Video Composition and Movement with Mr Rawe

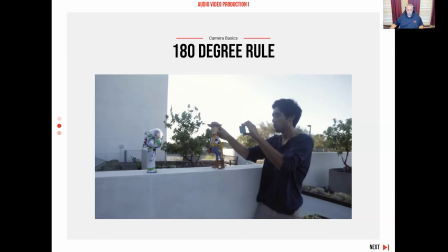And this would be the correct way to film. One shot over here, over the shoulder of Woody. He's talking, and then we cut to right here.
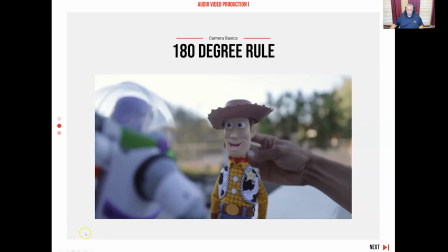Woody's talking, and it's over Buzz's shoulder. We haven't crossed that 180, so it's looking good.
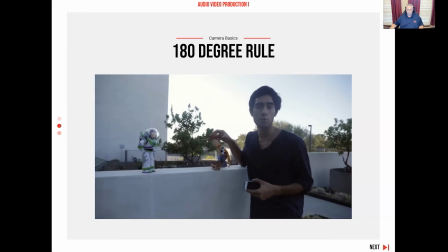So that's why we've established the 180-degree rule. It doesn't matter which side you pick to shoot from.
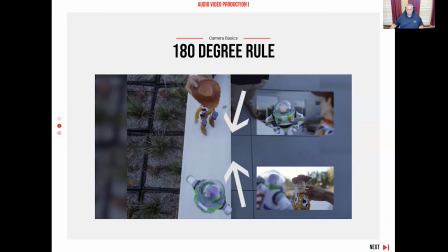Just stay on one side. If you shoot from this side, then stay on this side. And that happens for any conversation with actors, toys. That rule goes across all film.
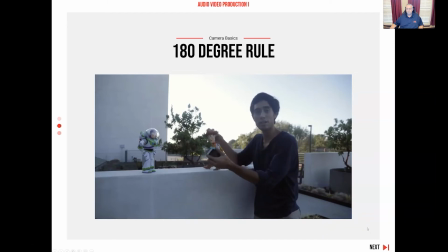So in order to keep your audience unconfused and understanding who's looking at who and talking to who, the film industry has created the 180-degree rule.
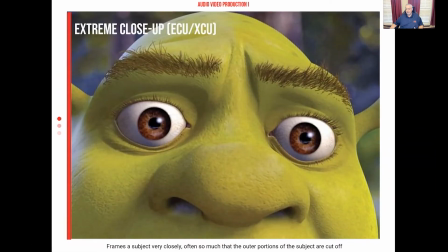All right, so you can see where that is a great rule to follow. He gave another example. Two characters are talking to one another. Do notice how weird it was when they broke that 180-degree rule. It's like, well, who's he looking at? This is strange. If you haven't noticed before, when you are watching movies, when you're watching TV shows,
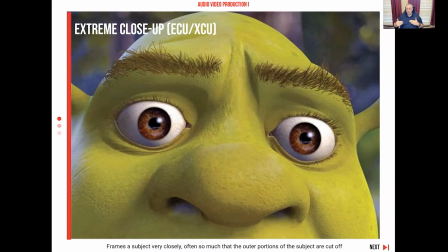oftentimes they're going to, the camera is constantly cutting. They're constantly editing different cuts in there. Two people talk to each other. You just don't notice it. You're so into what's going on. Unfortunately, when you're in this class, we're going to ruin a lot of TV shows and a lot of movies for you because you're going to start paying attention to rules and how those rules are followed.
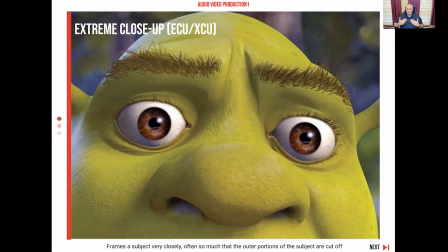And then it kind of takes your brain away from just enjoying the show, right? So, all right. The next area we want to go to for composition of our shots is how close or how far away we are from those particular shots.
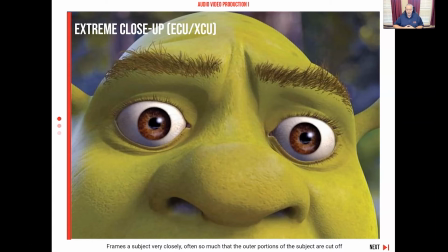So, for example, here's a shot of Shrek. And this is what we call an extreme close-up. An extreme close-up, we actually use them a lot. You know, Home Alone. If you remember Home Alone, when Kevin realizes that his family is gone.
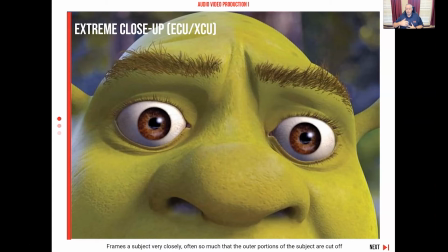I made my family disappear. You know, it's a really close shot in his eyes. His eyes are really big. We use this kind of for dramatic effect. Okay, so done in lots of different movies to show some type of effect that's similar to that.
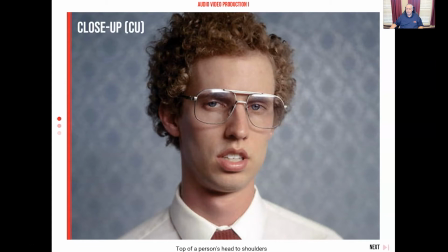Here we have Napoleon Dynamite. This would be a close-up. Okay, why not an extreme? Well, an extreme would be close in on his eyes, close in on his nose, close in on his mouth, close in on his forehead. I don't know why you'd shoot his forehead, but It's Napoleon Dynamite, so you never know.
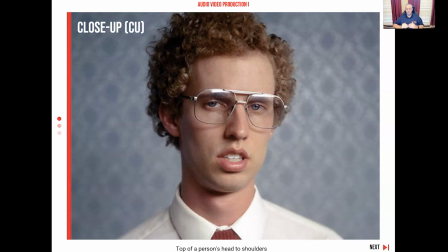But a close-up is pretty much going to go to the very top of their shoulders, and it's going to encompass their head.
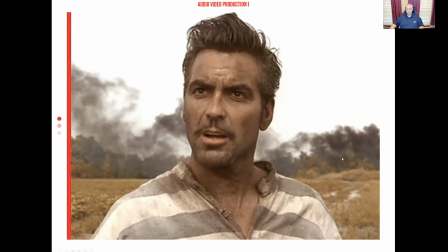Okay, that's what we refer to as a close-up shot. All right, here we have George Clooney. This is what would be called a medium close-up. So no, it's not extreme, not in on the eyes or the nose or the mouth. Not a regular close-up because we're seeing a little bit more,
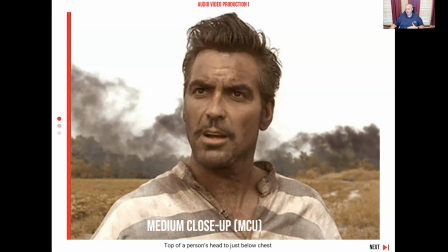of his body here as it goes just below the chest is what most people will consider to be a medium close-up. Also, pay attention down here to the abbreviations for these words or for these because you'll oftentimes see these on scripts.
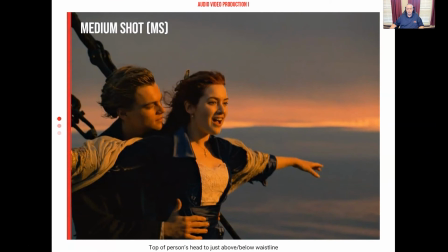They won't type the whole thing out. So here in Titanic, this is what we would call a medium shot. So you're going to notice that this is right about the waist, or slightly above the waist, and then up to the top.
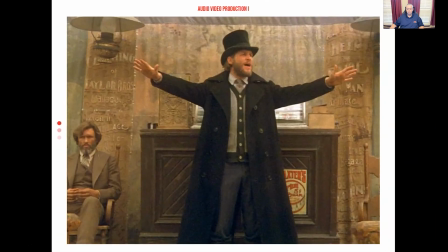So this would be referred to as a medium shot. This is a medium long shot.
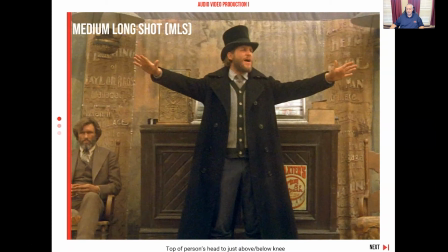So we can see, again, the head all the way down to just above or below the knee. That would be a medium long shot.
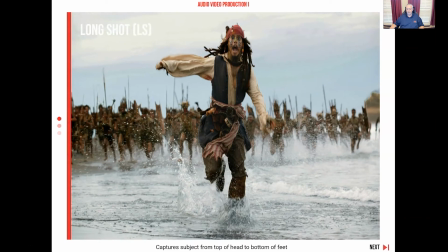This one here would be a long shot. So I can actually see the full character in view. Now you can probably tell from these frames of where they're putting the subject in the frame, why they're doing it. Okay, again, I mentioned the scene with Kevin in Home Alone, very close up on the eyes.
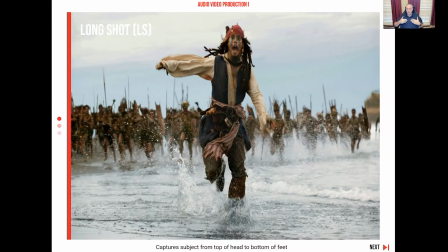All right, here's a scene where Jack Sparrow is running away from, the enemy, if you will. And so we want to see everything, and we want to see the people that are behind him that are running towards him. If I do an extreme close-up here, which I could, by the way, I could show this and then cut to, that would be a pretty cool one.
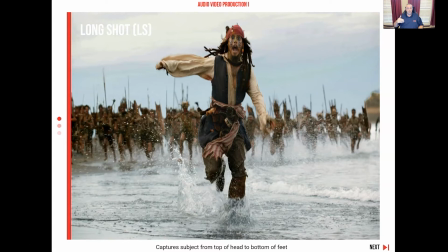Look at his eyes or look at his mouth open, or we could go to a close-up where we see, his face and just basically at the top of his shoulders. He's freaking out, and then we cut back again to the long shot. So we can cut to different shots to basically show different things that we are looking at.
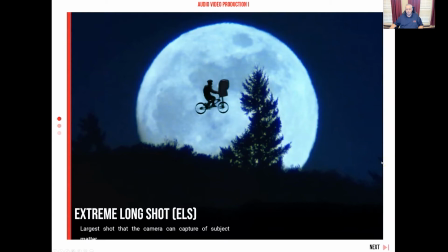Scene from E.T., this is what we would call an extreme long shot. So this is a very wide shot that's put into play. Compassing or flying. It's a big, got the whole moon in the shot, got the big tree, they're going global here.
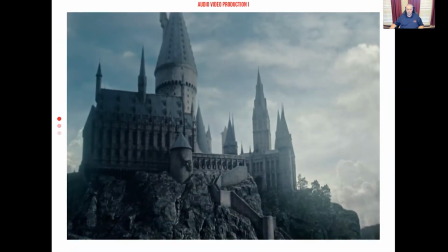That's what we call an extreme long shot. All right, let's go to Hogwarts. Okay, this one is what we call an establishing shot. Now, there's lots of different types of establishing shots, but I want you to think for a moment that you're watching one of the Harry Potter movies. They are going to show a shot just like this of Hogwarts,
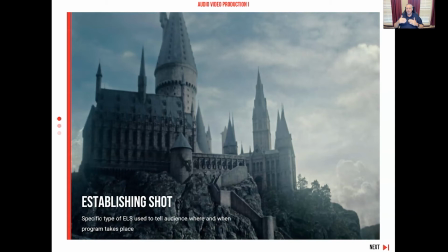and then the next shot might be Harry and Hermione inside in the Great Hall having a discussion. All right, the establishing shot is to let you know where those characters are. If you're watching a show like Friends, for example, the establishing shots,
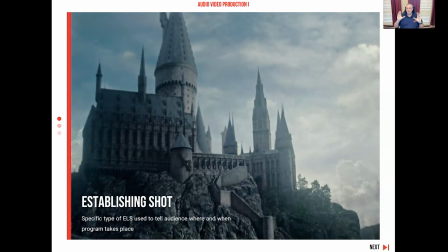they're going to show outside a picture of the coffee shop that they eat at, Central Perk. They will show an exterior shot of that, and then immediately they will cut to them being inside, sitting on the couch, enjoying some coffee.
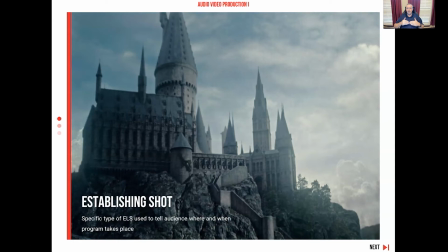You could have an exterior shot of a football stadium, and then that would cut to inside of the locker room. Now, the cool thing about Hollywood is everything, well, not everything, but pretty much everything nowadays is pretty fake, other than the actors.
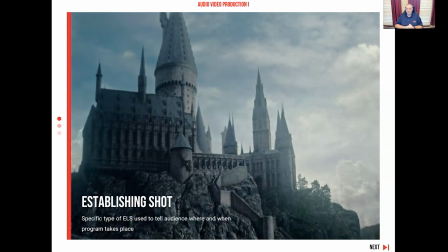And even many of the actors are not real anymore with CG and the amazing features that we have to change actors' appearances inside of the computer. But pretty much everything's fake. So they might shoot an exterior of a store in New York.
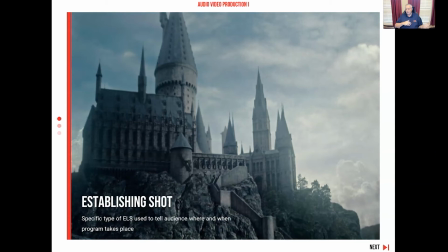Well, they don't want to leave Los Angeles, fly out to New York, go ahead and shoot that shot, and then do the scene in that coffee shop. It's probably a live, real working coffee shop. They don't want to shut it down and pay the people to rent it for the day. The people are going to lose all the business. And then they're going to have noises. They're going to have distractions. They're going to have to haul their equipment out there.
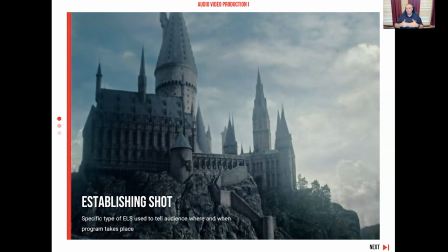It's crazy. So what they do instead is they film most interiors on what we call a soundstage. So for Harry Potter, for example, there really isn't a Hogwarts, but let's pretend that there was. They shoot this shot of Hogwarts, sitting up on top of the mountain, and then they would cut to, and now they're on a soundstage
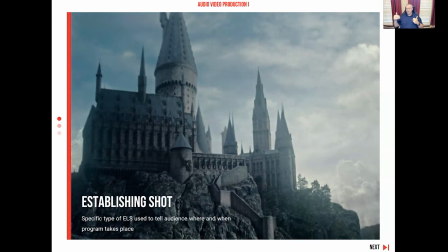in Europe, where they're actually filming the interiors. All right. But establishing shots don't have to be real places. Obviously, Hogwarts is not a real place. This is 150% digital. Unless you go to Universal Studios and it looks kind of cool, and see it there.
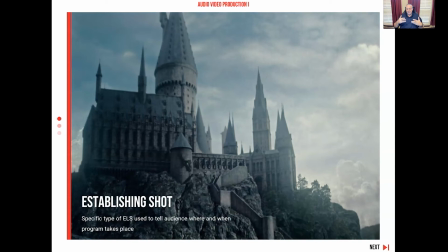But this is a shot where it could be digital. It's exterior, but it's basically telling you where and gives you an idea maybe even of when this particular thing is taking place.
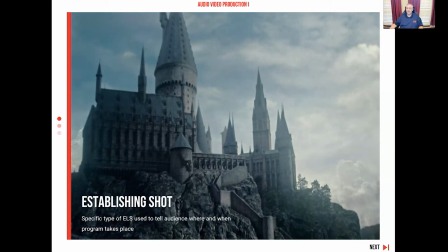One of my favorite places to see these is on Saturday Night Live. So if you ever watch Saturday Night Live, they're on these small sound stages. It's actually pretty small together in New York. They're going to do lots of exterior shots to lead you to believe they're somewhere else, but they're not.
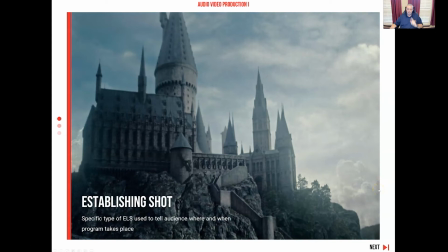They're right there in the studio. But the establishing shot is going to tell you right off the bat this is where they are.
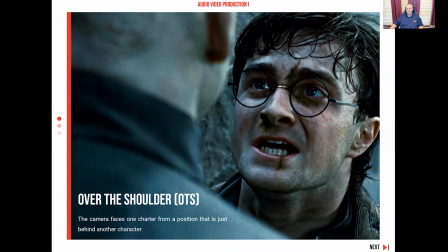All right, we'll stick with Harry Potter here. You guys saw this actually in the Buzz and Woody 180-degree rule video, but this is what's called an OTS, or an over-the-shoulder shot. So you will notice that they place the camera over one character's shoulder,
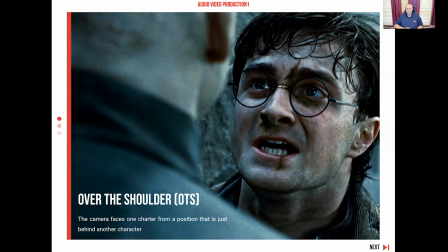and then as they will film basically all of Harry's parts talking here. They will actually both be talking. Voldemort will be talking to Harry. They'll be going back and forth, but they're only filming Harry right now.
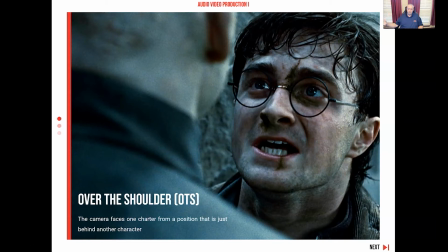Then they'll yell, cut. They'll move the camera over behind Harry, and hopefully you know whether that would be the left shoulder or the right shoulder. If you paid attention to the 180-degree rule, it's going to be over his left shoulder if we're facing Voldemort.